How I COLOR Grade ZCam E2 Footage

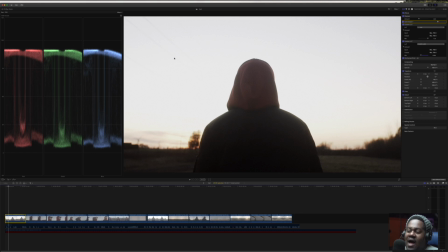But then also the sky, we already know the sky is bright. It's not blue at dusk. It's usually, you know, a yellowish white. It's going to be overexposed. What we want is, we wanted to kind of get his silhouette, but then we also want to get some of these warmer orangey colors because the sun was really coming down.
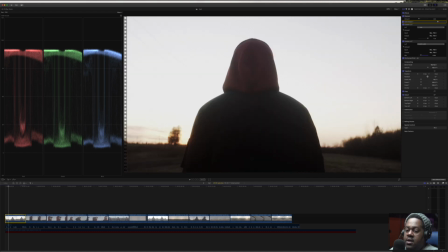So that's what that particular shot looks like.
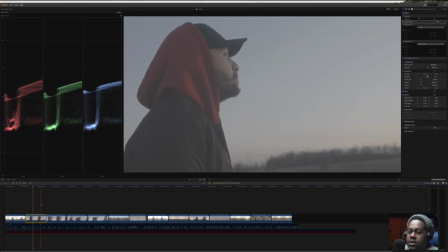Go to the next shot here. I'll just press play on it so you can see.
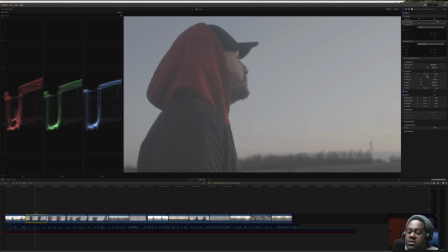So that's the shot we have here. It's all in slow motion, and again, I used the same sort of technique. Added some sharpness, right?
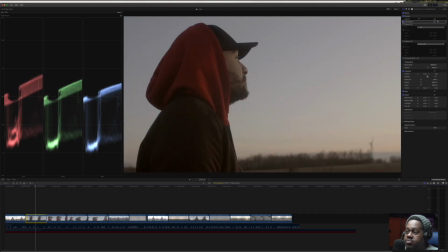I added a color board to it to just bring some resonance and some body to it.
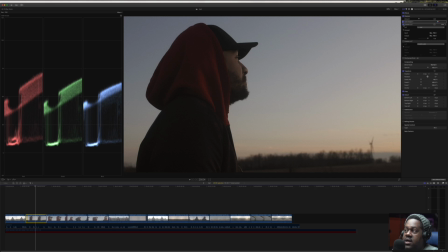And then I added my custom LUT, which is my Tristan LUT, right?
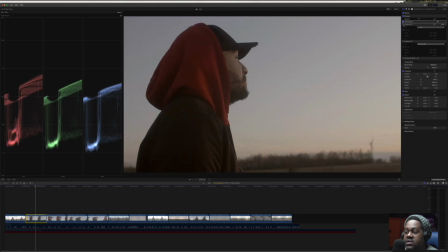So it took it from this to this. And as you can see too, there was noise in his jacket.
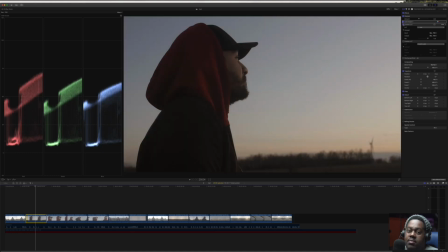So that LUT just really brought down the blacks, or brought the blacks together, so that those elements of noise that were introduced, because we were obviously trying to bring up our exposure of this footage,
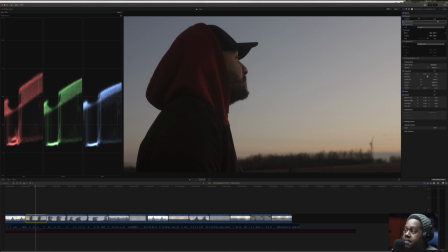it doesn't become a distraction anymore. And then I added my custom LUT. When I added my custom LUT, it added a little bit more blue and yellow, and just kind of added those tones that I wanted in there.
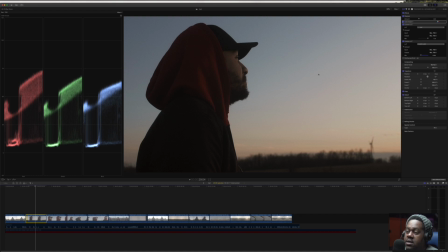Now, you may or may not see, depending on how hard you grade the footage, there may be a little bit of banding, but because this is ProRes, You don't really see that at all. There's not really high compression on it. It holds up pretty well.
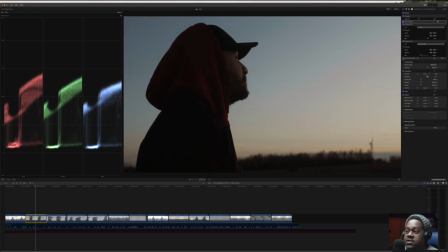And then lastly, I added my film converts, and then the film convert just kind of brings film grain and introduces that into the picture here. Let me do this one here.
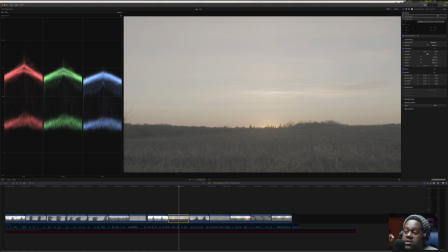So this one was actually sunrise the next day. So we did sunrise the next day, and I knew that this was going to be a cool shot. It looks pretty regular. You know, the sun is just about to crack over the horizon there.
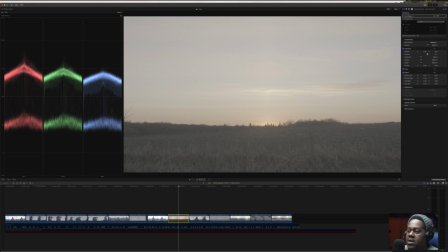And I wanted to really emphasize the sun. I didn't really care about, you know, the foliage and the grass and things of that nature, because that wasn't really interesting. So this is what I did. I added a color board again, right, to set my tone, right?
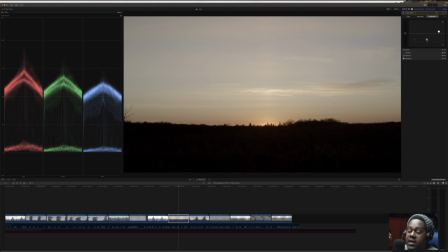And I really was aggressive with pulling down the shadows, because I didn't really want to see a lot of the grass. I really wanted to focus in on the sky and keeping the detail of the sky. So as you can see, if I go back or reset my exposure, the exposure looks like this normal,
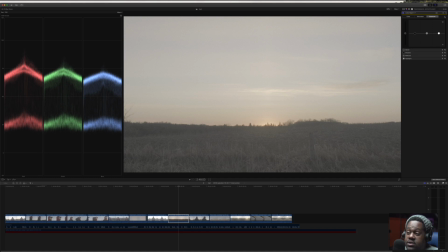or when it was untampered with or unchanged.
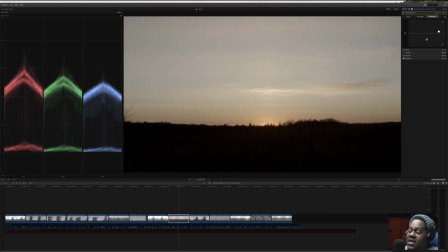And then what I did was I brought the shadows down, and I brought the midtones or midsection down, and then it really brought this warmth and brought the image together. And then all I did was I just added some film convert to that, I added two other things.
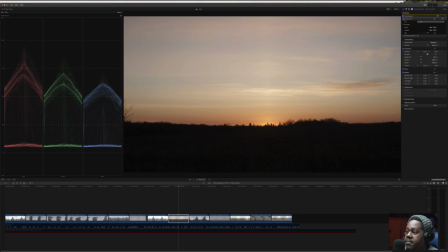I added a custom LUT, right? And that custom LUT added that warmth, right? Added that extra warmth, and then it also brought up the blacks and kind of flattened and softened the blacks a bit, so we could have that outline.
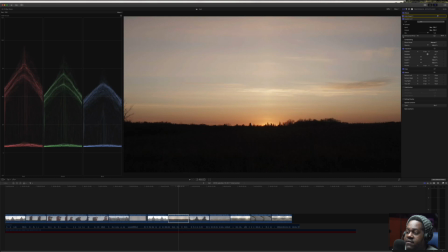And then I added film convert in there. Now, when you add film convert in there, again, the thing I love about film convert is it kind of blends all the tones together and makes it one cohesive piece. So that's how I did that. So let's look at it from the beginning here.
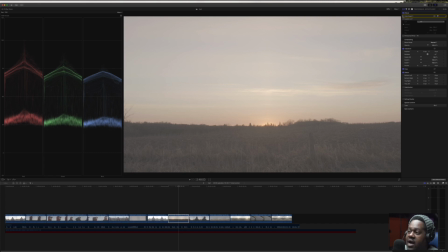We have just a uncolored, unadjusted shot. It looks slightly overexposed, but it's actually exposed really well.
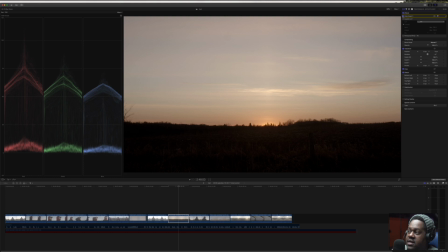I brought the blacks down, right? I didn't crush them, but I brought them down low enough. And then I added my custom LUT.